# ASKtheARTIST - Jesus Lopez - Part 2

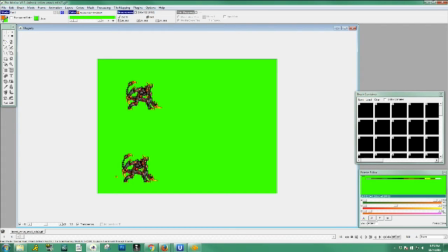[41:01]
any more questions? I'm not sure if you answered this one yet, but Keep Triforce asks, do you need any particular qualifications to be an animator, like college courses? Who asked? Keep Triforce. Keep Triforce. Keep Triforce. You know,
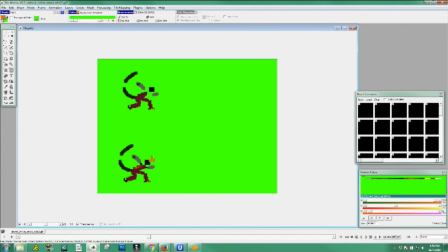[41:21]
in my personal opinion, you can learn how to animate on your own. That's my personal opinion. But you will learn a lot faster if you are a part of a group or friends who do it.
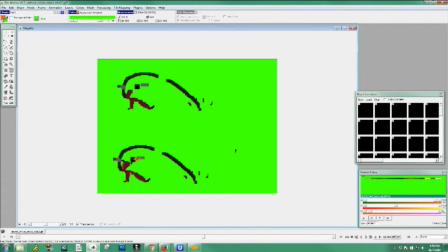[41:38]
I mean, at CalArts, I mean, I had a lot of teachers, but I'll be honest with you, I learned a lot from the students, maybe because we didn't know what we were doing, and we were all trying to find out how to do it. You know, we were asking some teachers would say stuff like, "Oh, draw what the characters are feeling."
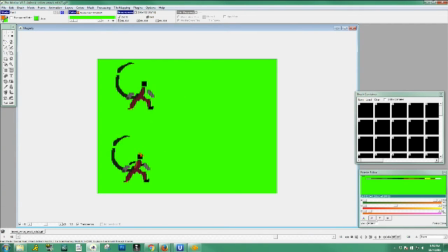[41:56]
And I get it, but as students, we don't even know. We're not even drawing right. We don't even know if we're in betweening right. We have all these crazy questions, and we weren't afraid, to be vocal about it to ourselves. I mean, we're very afraid of our teachers because we didn't want to. I don't know. We want to make a nice impression of our teachers.
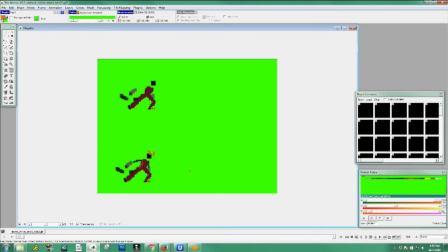[42:13]
We didn't want to make them, make ourselves look like we didn't know anything. But it's all ego stuff. But we'd be up 2 in the morning trying to solve these problems. Like, what's a rough look like? How do we tie down? How do we get this acting across?
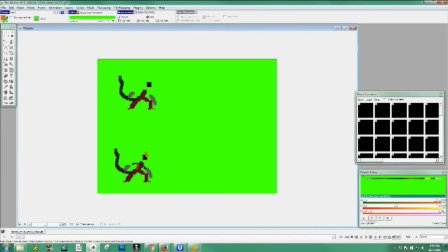[42:30]
And you're around people who are after the same answers, you're definitely gonna learn. Um, I wanted to learn about pixel animation. I wanted to be around it. I was very fortunate to be around Chris Kurlagon, who animated super well.
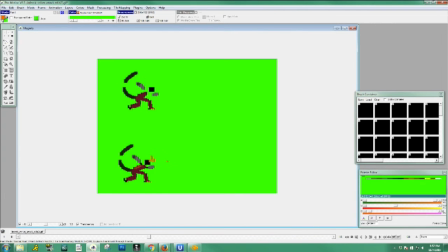[42:47]
Um, and I bugged him. I bugged him every day. I would look at his stuff. I try to decipher it. I would look at Paul. Paul's an excellent animator. Look at his stuff and just see what he's doing with pixels. Is very fascinating. And yeah, but I would say like a lot of these techniques,
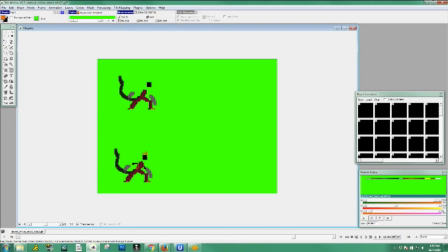[43:06]
I picked them up on my own, um, and I'm still learning. I think the best way to learn is to give yourself your own project and try to do the impossible.
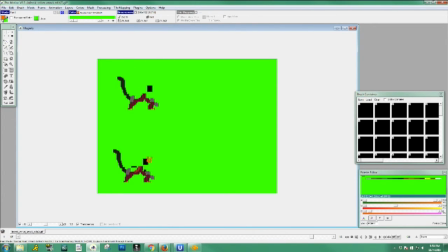[43:21]
If you keep doing things for others, it's kind of tough because you're always on that mindset of what do they want? What can I give them? And it's just always better if you work for yourself and try to aim for what you want, and it makes working at work a lot easier.
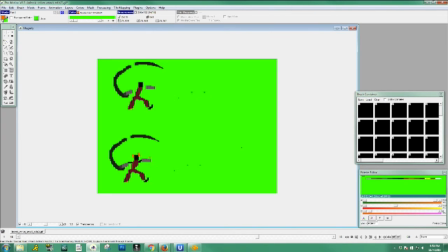[43:44]
Megapixel asks, how do you make an attack feel like it has a lot of force behind it? It's all in the anticipation. That's my opinion, especially for enemies and games. Sorry, who was asking? Macapixel. Okay, so
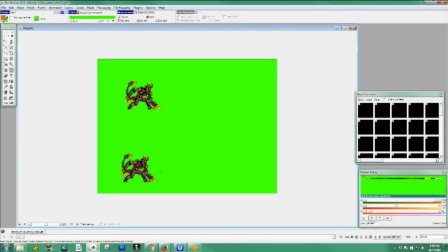[44:00]
in games, right, the enemies are supposed to anticipate like a lot, so the player can see it coming. So it's the longer the anticipation, the better the strike.
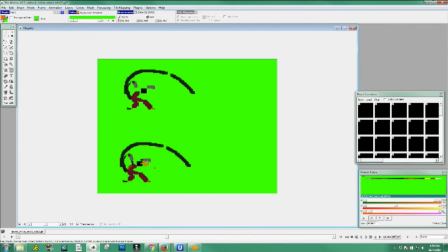[44:14]
I mean, that's my opinion. If like before there's a big boom, there's a large silence, right? But when there's like a fast swoosh, uh just things go a little faster.
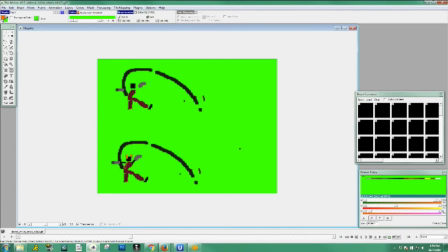[44:31]
Sorry if I fumbled on that answer, but just like this one can be a little faster and have more power. So I'll change the timing on that. I mean, because it has the right anticipation. Boom.
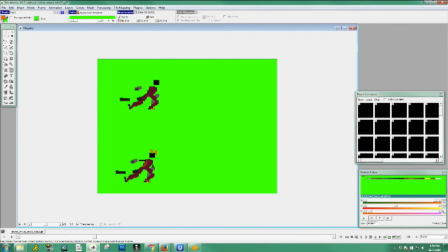[44:47]
And I believe there's lots of things. There's lots of factors why this doesn't feel that heavy right now. And it's because of the tail. The tail right now, if you see it, it's tapering. And so here it's like all the same length. I believe if I, fix it up probably a little bit more, it might have a bigger and larger impact.